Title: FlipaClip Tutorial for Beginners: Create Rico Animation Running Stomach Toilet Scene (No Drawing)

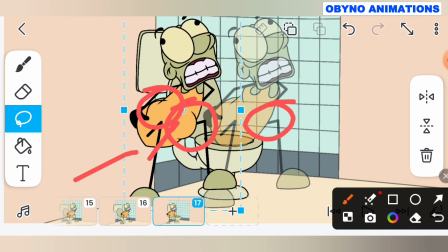So we see that we applied squash and stretch animation principles here.
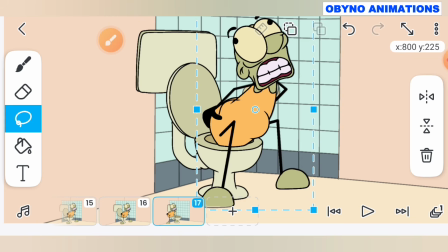Okay, so as the character stomach is doing squash and stretch slightly, it makes the stomach look
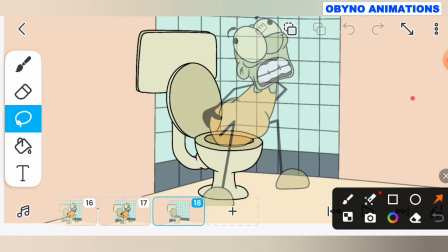it make the stomach feel much more alive. Do you understand? So now we have added the squash and stretch.
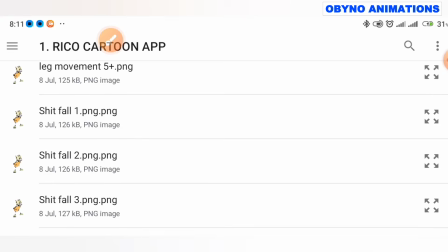Let us add the third squash and stretch again, because it is important that we emphasize that squash and stretch very well.
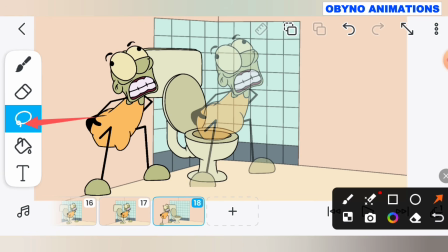Okay, so that people will know that okay, this character is really having a running stomach.
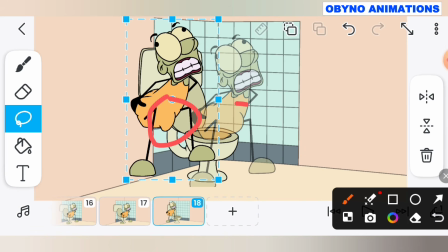And you can see that this one is the stretching. The stomach have already stretched out, indicating that the physics is about to pass out. Okay, so guys, always take note of all those important details. Okay, that squash and stretch is a very useful animation principles, and I would advise you to add it in your animation
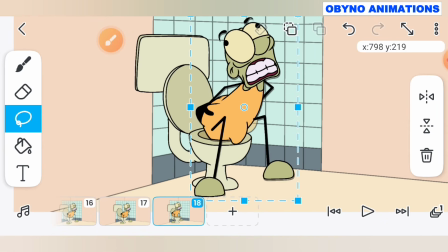as often as you can, because it makes the animation to feel much more alive.
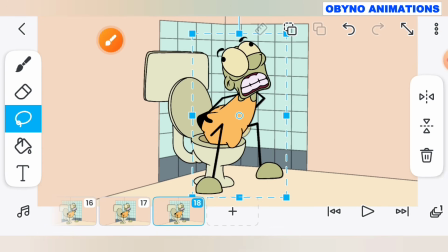Okay, so guys, now we are done. Okay, so what we will do now, we are going to add the end frame, because at the end of the day you need to add that end frame.
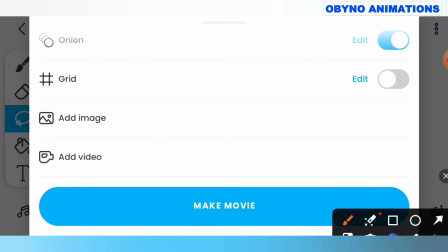Okay, that will also help you in the timing of your animation.
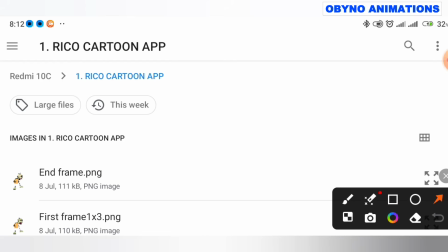Okay, it makes a big difference if your animation have an end frame. As you can see, let me just add my end frame now, and then you see the end frame.
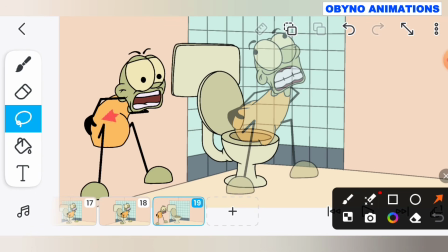Now we have already dropped the physics now, so his body have already returned.
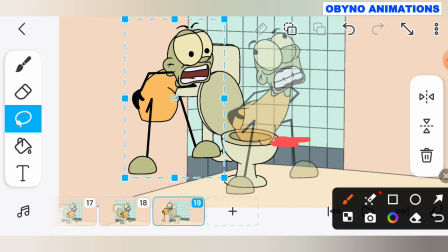His stomach is no longer doing squash and stretch, although we just gave him that face expression, indicating that he is feeling more relieved now.
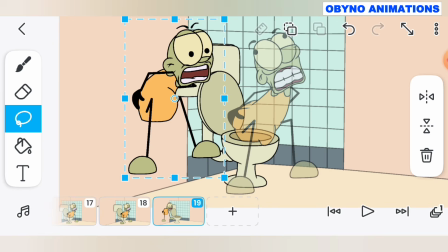So what you do now is that So now that you have already finished defecating,
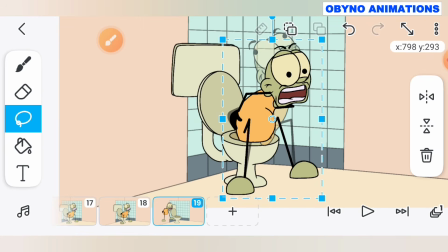just position the character again in the toilet like this, then guys, you are done.
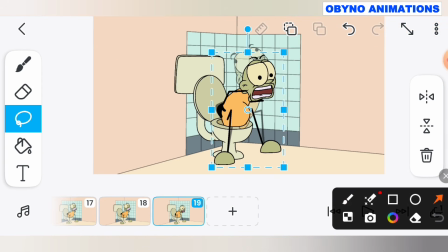But then just time this end frame. Okay, we'll do like 2 frame. Yes, we repeat this end frame like 2 frames so that the animation will not feel too fast. Okay, so let us do the thing immediately. So I'm going to click, and I'm going to click on that plus icon,
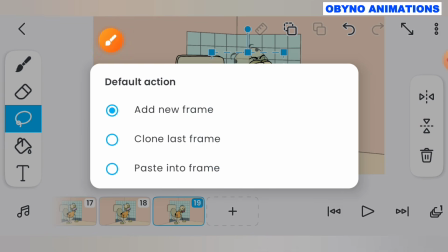then I'll switch back to clone last frame so that it is going to clone last frame each time I press the plus button.
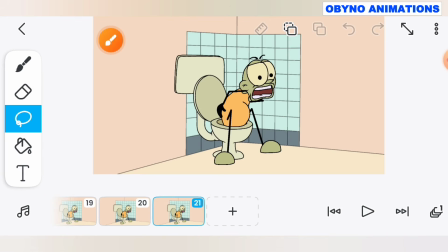Okay, so now we've already added this one now, so we are good to go. Yes, we are good to go. We are good to go.
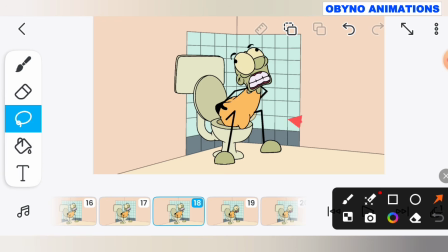So but let us, that end frame, that final scratch and stretch, now we need to establish that particular movement.
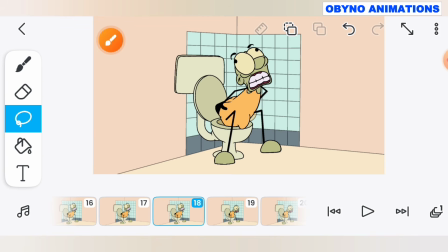So let us add this something like 2 times so that we can establish that movement.
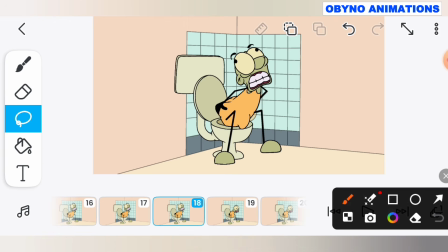Okay, so now we are done. So now we just click on the frame, click and hold it, then you have to copy it, and then you have to paste it on the next frame.
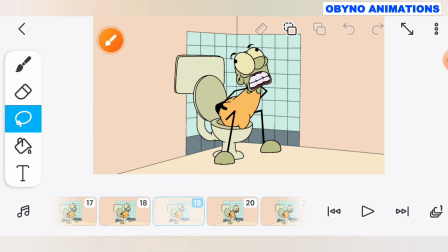Okay, so this will make the animation very complete, guys.
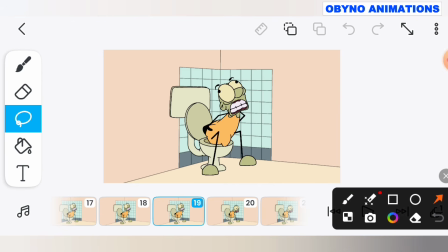So let us play the video and see what we have so far.
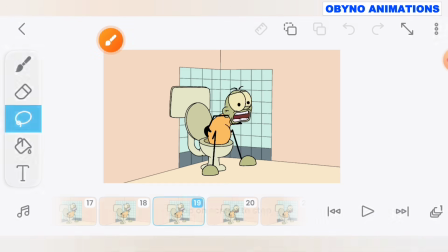So let us play the video now. Okay, the animation came out really funny.
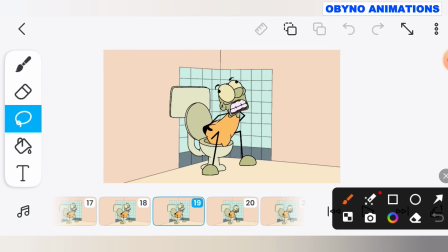If you have any question, ask me in the comment. I will reply your question as soon as I can.
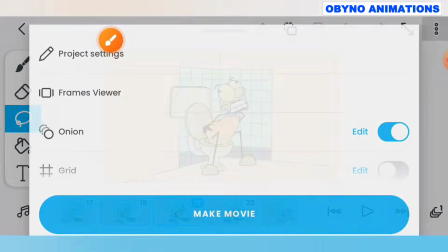If you have music, add your music, but then let us export this video.
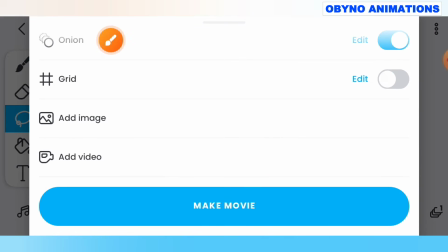Okay, so click on that button, make movie, in order to export your animation.
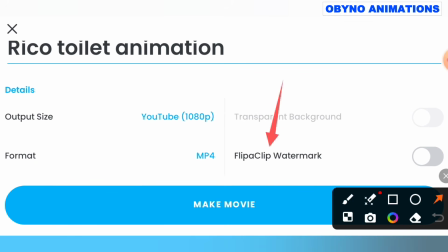The FlipaClip app I'm using is a premium version, so all the advanced features are unlocked and there is no FlipaClip watermark on this exported video. If you want to get the same FlipaClip premium I'm using, comment I'm interested in FlipaClip premium and I will send it to you.
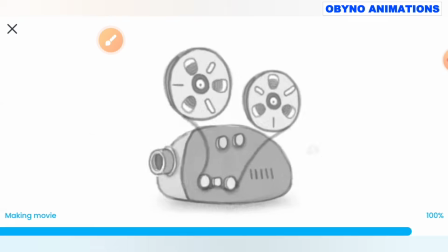Now let us export the video. Okay, so let us play the video now.
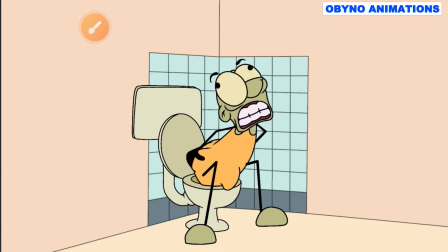You see, so that's all for this tutorial. I hope you learned something new. If you are serious about creating your own cartoon characters and making animations videos, I invite you to join my animation class.
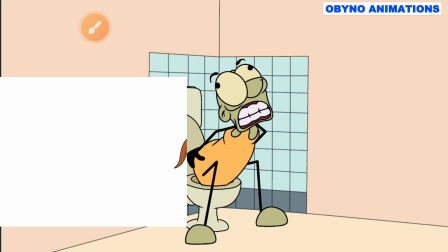I will teach you step by step how to create characters, animate on your smartphone or laptop,
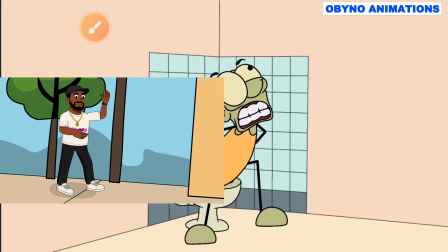create 2D and 3D animation, even turn your animation skills into income.